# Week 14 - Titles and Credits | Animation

Professor Pete here. It's week 14. Thought I'd change up the scenery a little bit. Hopefully you can still hear me, but this week we're gonna do something a little bit easier, I'd say, but I think it's really important in terms of dressing up your short films to make it look good, show that you put some effort into this, and that's with titles and credits. How do we come up with an interesting title? How do we integrate it into the short film? What fonts can we use for the credits? What's important to the credits? Let's look at some of the pet peeves. Why you should make your credits only 10 seconds long, or not at all. But either way, let's just jump right into this. There's two main takeaways, and that is the font that you should use and the placement of the title, as well as different options for the credits, where they should appear.
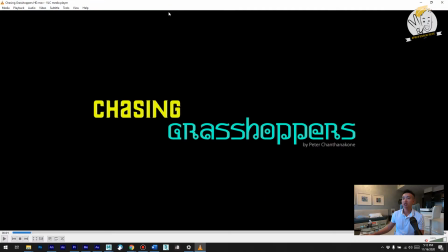[0:49]
So here we have Chasing Grasshoppers. This appears right at the beginning. I decided to go with a different font for Grasshoppers because it is a short film about
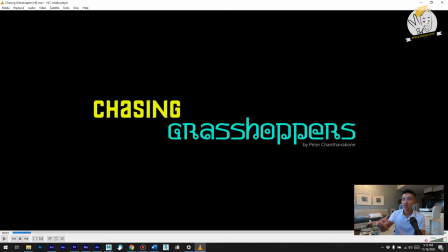[1:02]
Laos, at least the main character, their childhood story of Laos. Notice too that the title also has the credit built in. So this is by Peter Chanthanacone. So if you got teams of 2 or 3, you could have all 3 names here, or you could just remove that entirely, just have the title.
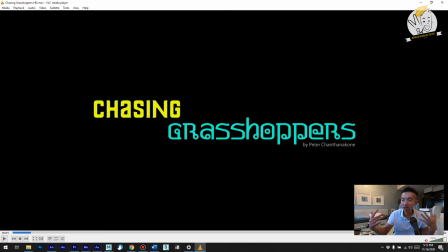[1:16]
But notice how it's a play on not only the title that matches the story, but also the play on the font choices, the colors I use, and emphasis. This is all very important when coming up with an interesting introduction.
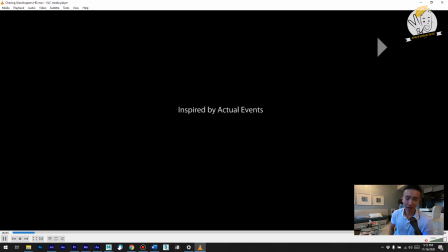[1:32]
Again, this one also appears right at the beginning of the short film, and it just kind of proceeds from there with, an extra disclaimer and just jumps in.
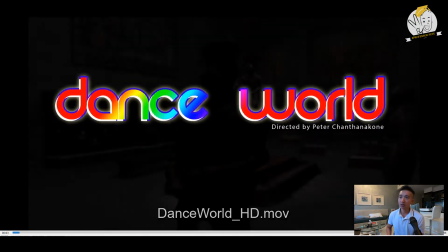[1:41]
So here's another example where the title comes in, and I played around with it with the glow just again to
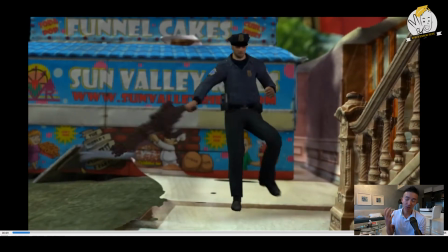[1:47]
show that the short film is going to be very colorful and playful, and that's how it is.
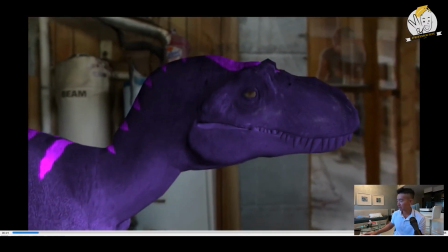[1:51]
It's a music video, and I put my name also in the beginning along with it, so that worked really well.
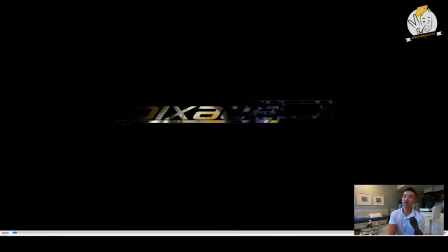[1:57]
You've seen some of these short films, so here's Death to the Different, and the title of it is integrated into the short film.
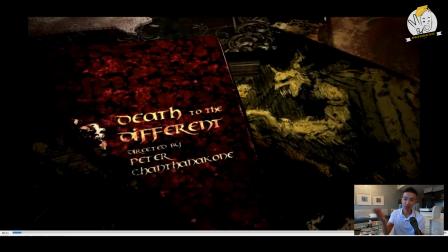[2:04]
So there's a few of these short films like this right here, Death to the Different.
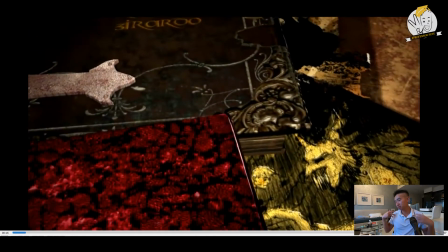[2:08]
I also put my name in there, and the font also matches kind of this book style medieval theme that's in this short.
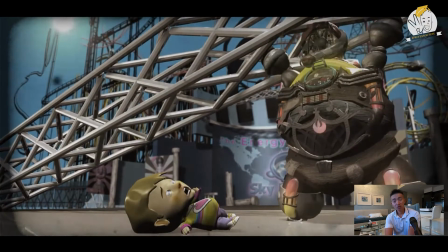[2:16]
With Junkbox, you don't see the title until maybe 30 seconds in.
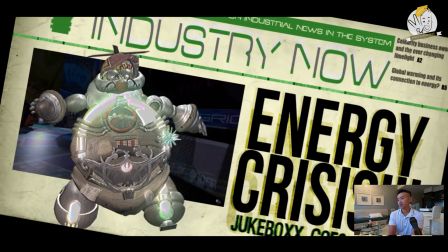[2:21]
So this is also another way to integrate the title into the short and find clever ways to place it.
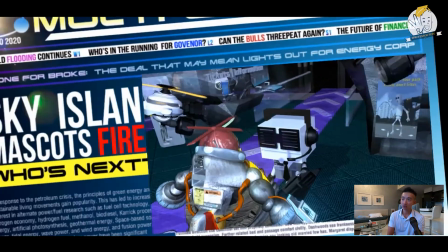[2:29]
I did the same for Parking Gods as well. So there it is, comes in.
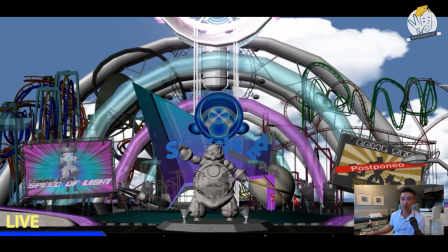[2:37]
Pretty intense, but I like the font worked out well because, again, it's an antique jukebox.
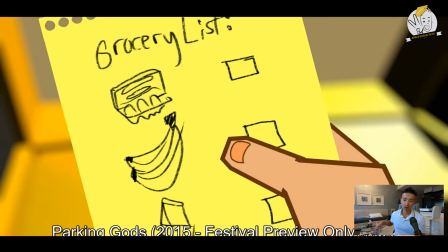[2:42]
That's the main character, and so I thought that type of font really worked for it. So if you remember Parking Gods, so I have the opening shot showing the list, close-up of the gears being shifted,
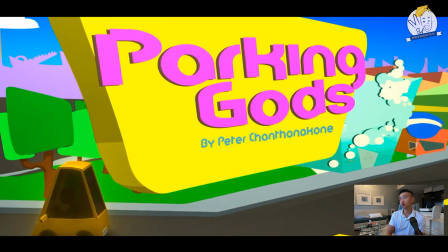[2:51]
and then we have the name of the superstore, and then the title comes in.
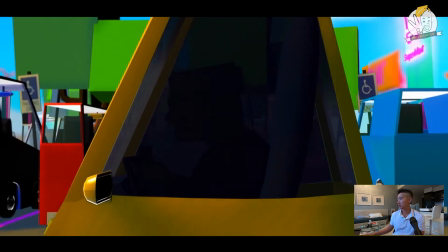[2:57]
Again, playful use of color, which matches the overall design of the short film.
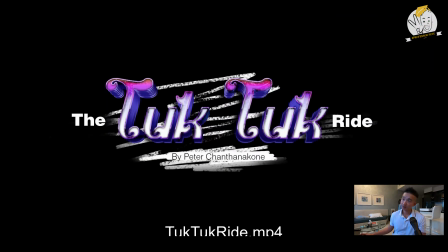[3:02]
Here's Tuk Tuk Ride. Again, I played with the style.
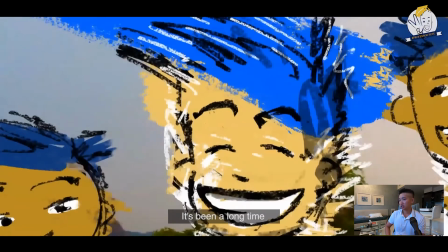[3:06]
The background is really sketchy, just to match the overall look of the short film.
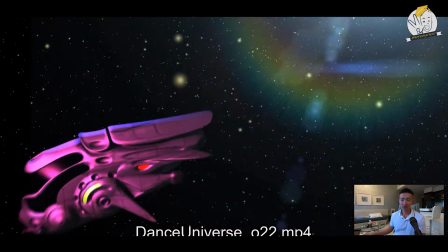[3:12]
And then there's other short films like Dance Universe, which doesn't have any title, just credits at the very end.
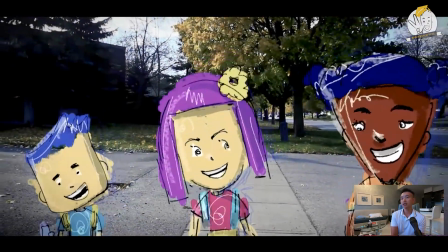[3:18]
For the short film School of Rock, I was able to incorporate it as a sound effect that appears in the beginning.
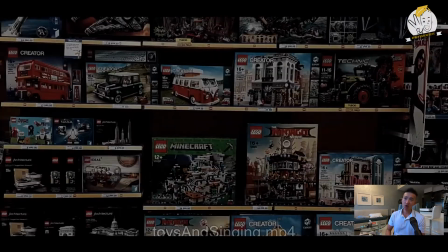[3:25]
And there's a bit pause there to add some fun to it. You could also place the title in the establishing shot.
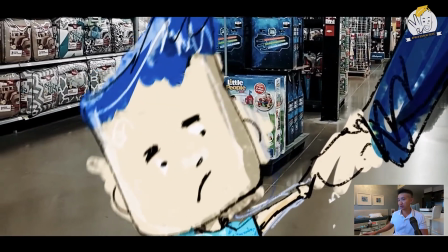[3:33]
So here is the toy store, and then there is the title. Again, the play on the fonts, using different fonts,
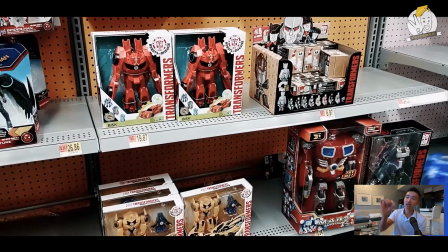[3:40]
but making sure that your director name is in a sans serif font. So I think that's pretty straightforward in terms of where you can put the title. Again, you don't have to put a title at the very beginning. Maybe you can integrate it in. Think about the font, think about the color. Again, it's supposed to be designed in a way to suggest the overall idea of your story, whether it's a comedy or if it's a serious topic. You'll use a font that reflects that.